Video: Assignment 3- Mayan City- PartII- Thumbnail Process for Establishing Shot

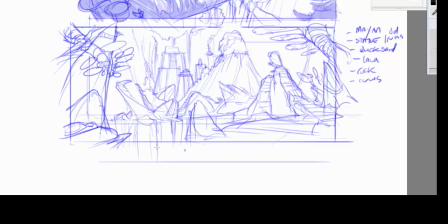20:45 There's like our hidden city, right? And you need to feel that. I mean, remember, I was looking at a whole bunch of reference, you know, before I did this. In fact, I was giving my students a hard time. Print out your reference. You can't look and memorize it, everything. You have to have it visible in your hand. Look, it's right here on a piece of paper. See it right there?
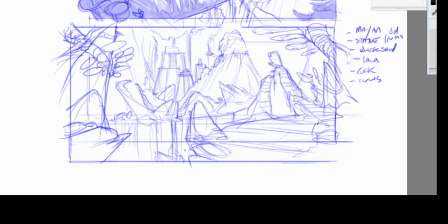21:04 Look, I'm tapping it. I know you can't see it, but at least you can hear it. There's my reference right there. I have it to look at, okay? I did pull out my picture frame a little bit more here because I wanted, with it up close a little bit before, you couldn't see the waterfall. So I wanted the waterfall element to be dropping through here.
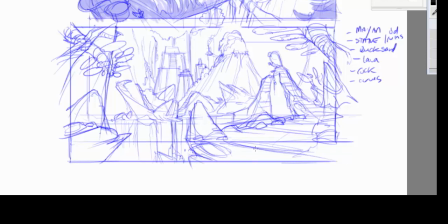21:21 So I thought if I pull down the frame a teeny bit more, you're going to see that waterfall dipping and dropping. And then I thought, well, if I open up that frame, now I need to put another foreground element in here. So you see the waterfall coming. You have all these angular rocks, this curvy pathway.
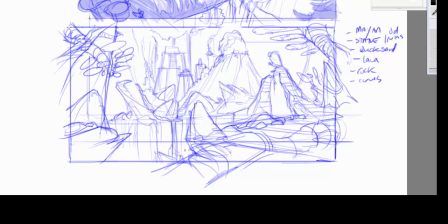21:39 It almost feels like there's been an earthquake and the ground is uprooting. So I really do like this thumbnail quite a bit. I think there's a lot happening. The other thing that's really cool that's sort of working for me on this is I'm dictating a little bit more about perspective and scale,
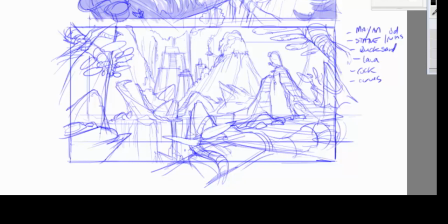21:57 because I'm having these diagonal rocks overlapping each other, okay, and they're larger in the foreground and then they're getting smaller as they recede back, you know. So that definitely is a really, really important aspect to what I'm trying to do here.
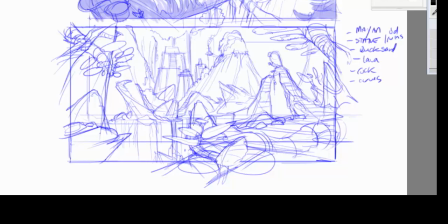22:18 All right, so, and then I have my elements here, put another vine or two. So I really do like this. And the other thing too, and maybe it's overkill, because I actually have a joke about the rock that's in there.
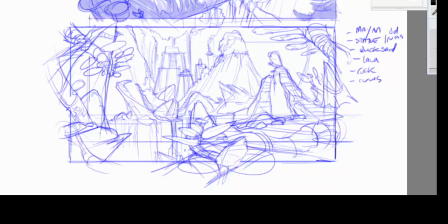22:33 That rock, my buddy Joe Spadiford, he's an art director, and our friend Michael Spooner, who's a visual development artist over at, Michael's been around forever, and he's over at Sony ImageWorks right now. But I sort of learned that rock from Michael, because Michael used to sketch, and he'd always put like this cool angular rock as compositions.
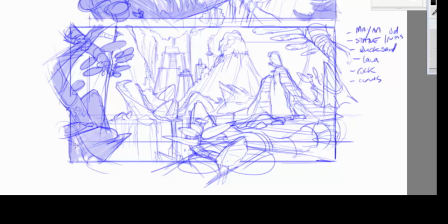22:52 And I sort of, in some weird way, sort of stole that a little bit, because that rock was an important part for me of understanding placement, overlap, pointing, using it as a directional line to point you or modify and move you into a particular composition.
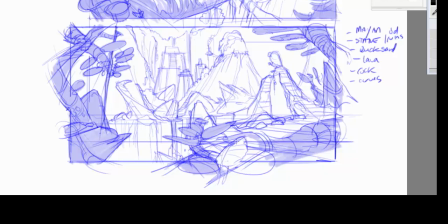23:11 I do like this part right here. I love this vine. I love that overlap right there, and how that sort of still brings you up to the old ruins. The ruins are elevated, of course, and then I really do like the characters, but I want to make the characters maybe a little bit smaller to make the world feel a little bit larger around them.
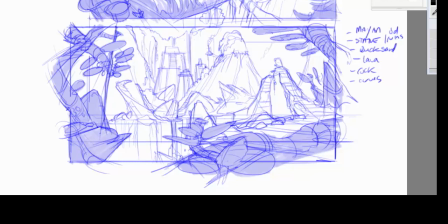23:30 So, you know, I like the direction that this thumbnail has developed into. Cool in the gang, you know. So hey, that's what it's about, right? We sit, we draw, we sketch, come up with other ideas,
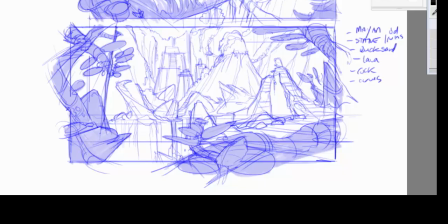23:46 and you're always sort of second guessing what you're working on and thinking of a way to make it a little bit better.
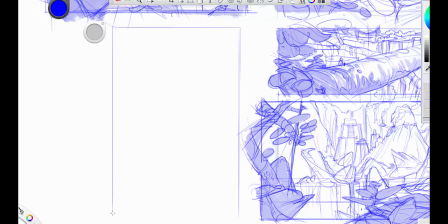23:52 And I like that one. That one came out pretty good. So now I've been doing a ton of horizontal sketches.
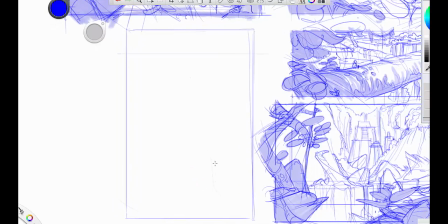24:01 Let's go vertical, right? Flip it. That's what I like to do. You got to, you know, you're doing a bunch of lines, you know, that are straight. You got to go curve. You're doing curved lines. You got to go diagonal. You're working diagonal for a little bit, then maybe switch to trapezoid shapes or trapezoid compositions.
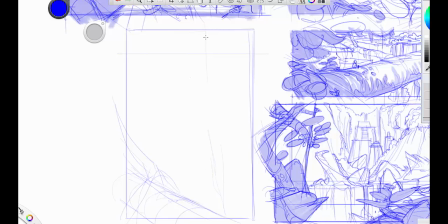24:16 Switch it up a little bit. Work on opposites. Opposites are a huge part of drawing. They help people understand and translate things better. So especially when you get into any form of design, I don't care if it's vehicles, spaceships, helmets,
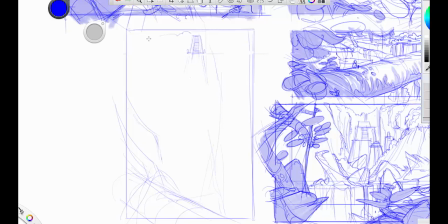24:35 characters, you know, realistic character design, game design, or even animated, you know, characters. Which, by the way, that cloud was a happy accident there. I sort of made this straight edge cloud with round poofiness underneath it, And I sort of like that stylization in it.